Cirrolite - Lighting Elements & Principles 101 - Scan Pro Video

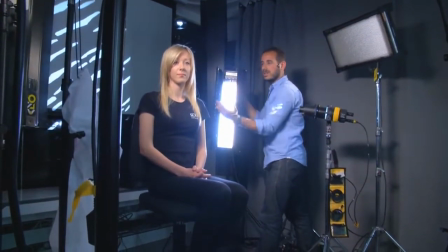[29:16]
So what it's doing is kind of lighting the side, Natalie, so the side of her hair.
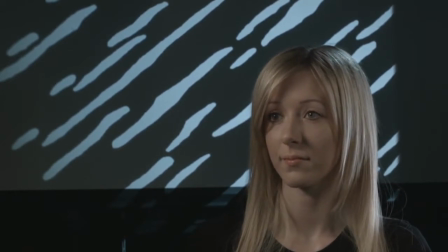[29:20]
Sometimes that can, you know, you can light the neck and things like that if it's there, but it just adds a bit more of an interesting image. And that's sort of the extra one. And what I've got there is actually a Diva 200 with two 55-watt lamps in it, and each one is tungsten, one's daylight.
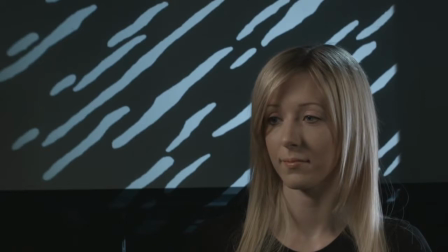[29:40]
just to add a little bit of a color mix. Again, it's very, very subjective.
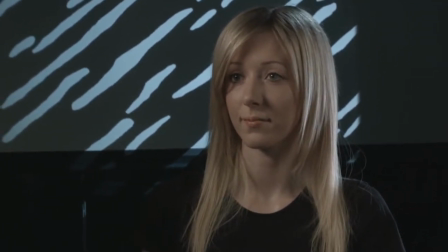[29:44]
You don't have to do that at all, but it's nice to add it in and sort of round off your image a bit more.
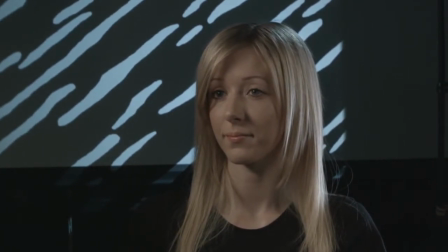[29:54]
And that's pretty much where we are, 5-point lighting. What I might actually do very quickly, if there are any, unless there are any questions yet, no questions yet? Okay, hopefully I'm answering something. What I'll do now is turn off the Diva 400, take this out completely.
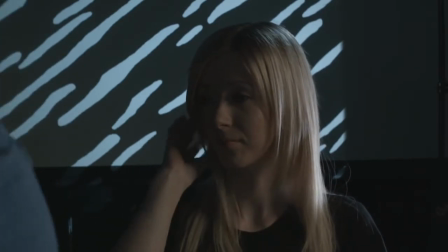[30:16]
I'll not take it out completely, just move it. And we'll use PhotoFlex Starlight that we were talking about earlier.
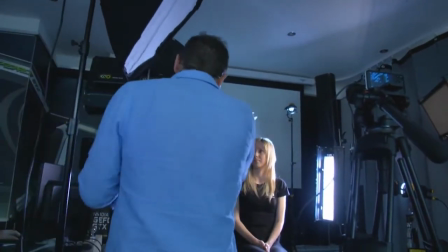[30:25]
That's going to cause me a problem. Let's lose this.
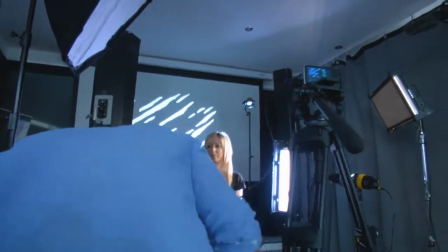[30:32]
All right. Good thing about Diva lights is they're really hard wearing and you can just dump them on the floor.
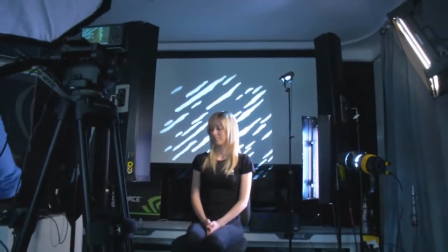[30:39]
I mean, you want to try and look after your lighting equipment, but they're really they're in rental houses all over the world,
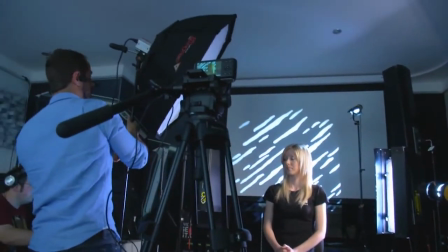[30:45]
and the reason for that is they last really well because of the materials they're made from. And that's a good thing about Kino Flo.
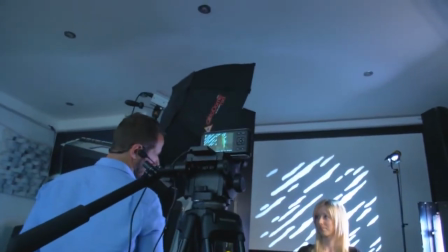[30:54]
Okay, Natalie, I'm gonna spark this one. It's gonna be a bit bright. Just mind your eyes for a second.
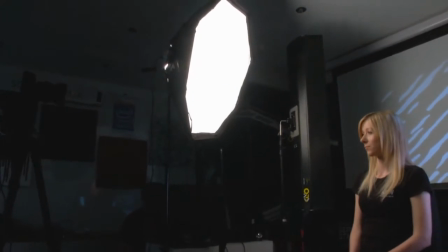[31:00]
Okay. Right, I reckon we should be pretty overexposed on that image right now if we just have a quick look at it.
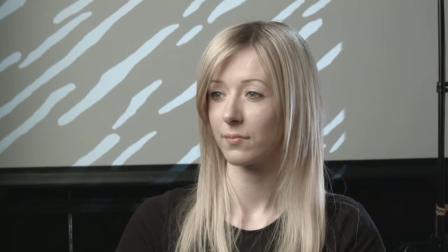[31:11]
Yeah, it's kind of burnt out. So let's go in and just drop it down a little bit.
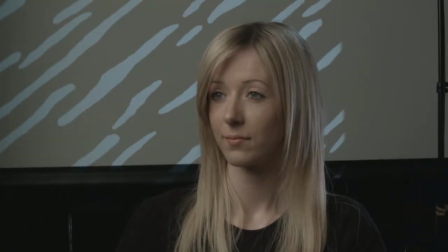[31:19]
There we go. And we're pretty still. I think we've got a lot of bounce actually as well from the other unit. But that's probably, you need to kind of compare it. If you're watching
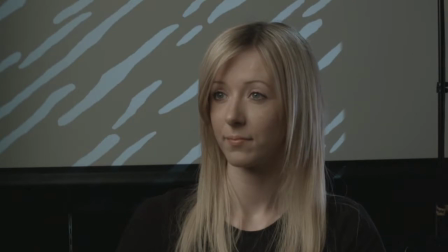[31:32]
the YouTube version of this, the actual stored file, not live version that we're doing now, you might be able to flick back and see how much softer this lamp will be, because it's 3 foot in diameter, extremely soft. If you just have a look at this, Matt, for a sec,
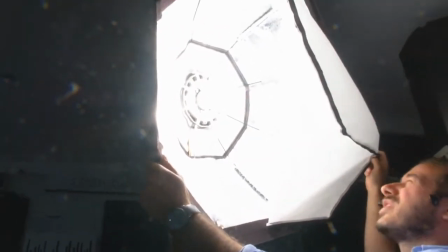[31:48]
you've got this is actually a 500 watt lamp in there, but you can get a 1K, and normally you put in a 1K, but because sensors these days are so fast,
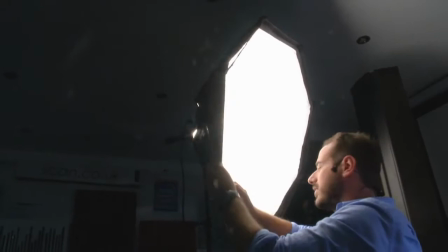[31:56]
you just don't need to do that anymore. Unless you're outdoors and things like that. The only downside of this lamp
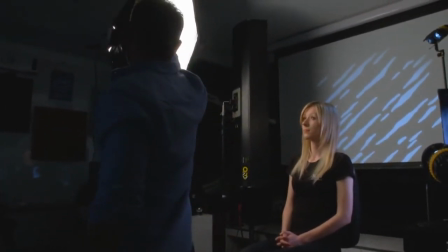[32:04]
is the fact that if you want to use it in exterior locations such as offices that have like a lot of day, I'm going to turn this off now,
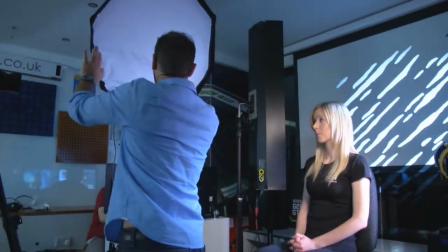[32:12]
a lot of daylight coming through, then you are going to find it very difficult to compete with daylight,
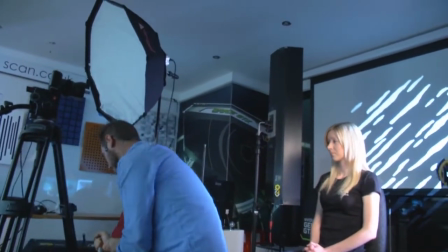[32:20]
because you would have to gel it, and because of its shape, it's quite an awkward shape.
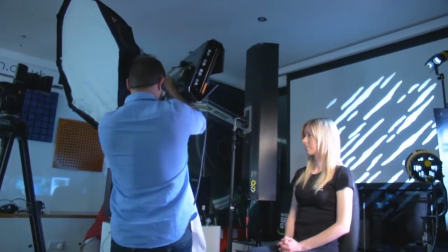[32:24]
So I do often recommend for people who are
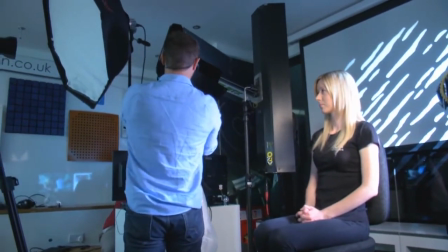[32:28]
going into sort of scenarios where they don't know exactly what kind of issues they're going to be facing, when people say, oh yeah, there's loads of control,
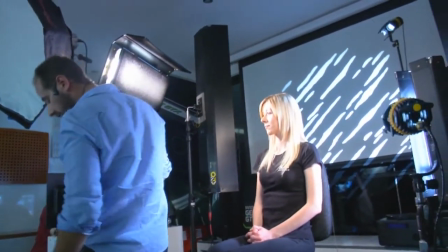[32:35]
you know, there's a blind and you're not going to have loads of daylight streaming in, and they go in and there is, then with the Diva light, at least you can change the tube,
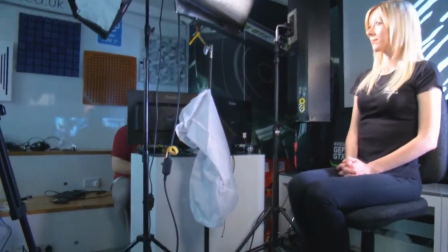[32:44]
switch into daylight and actually compete with, you know, with nature. So just adjust the image a bit.
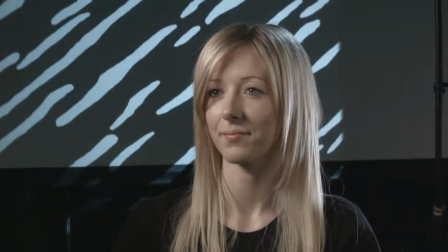[32:54]
Yeah, and so you want to adjust that image so that you won't get Matt's glass back. Just saying that once, just for fun.
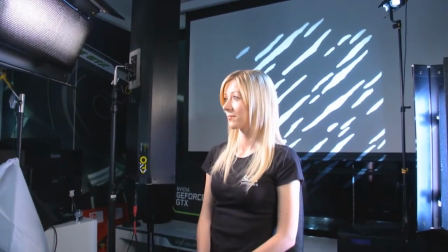[33:07]
And that's a really crucial thing for corporate shoots and things like that. Knowing what environment you're going to go into, but having a tool that will let you
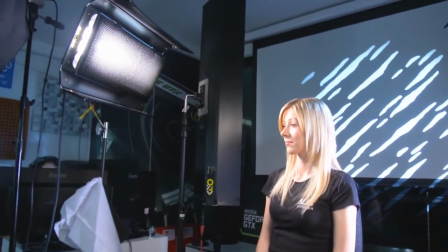[33:16]
adapt to the environment, adapt to loads and loads of daylight.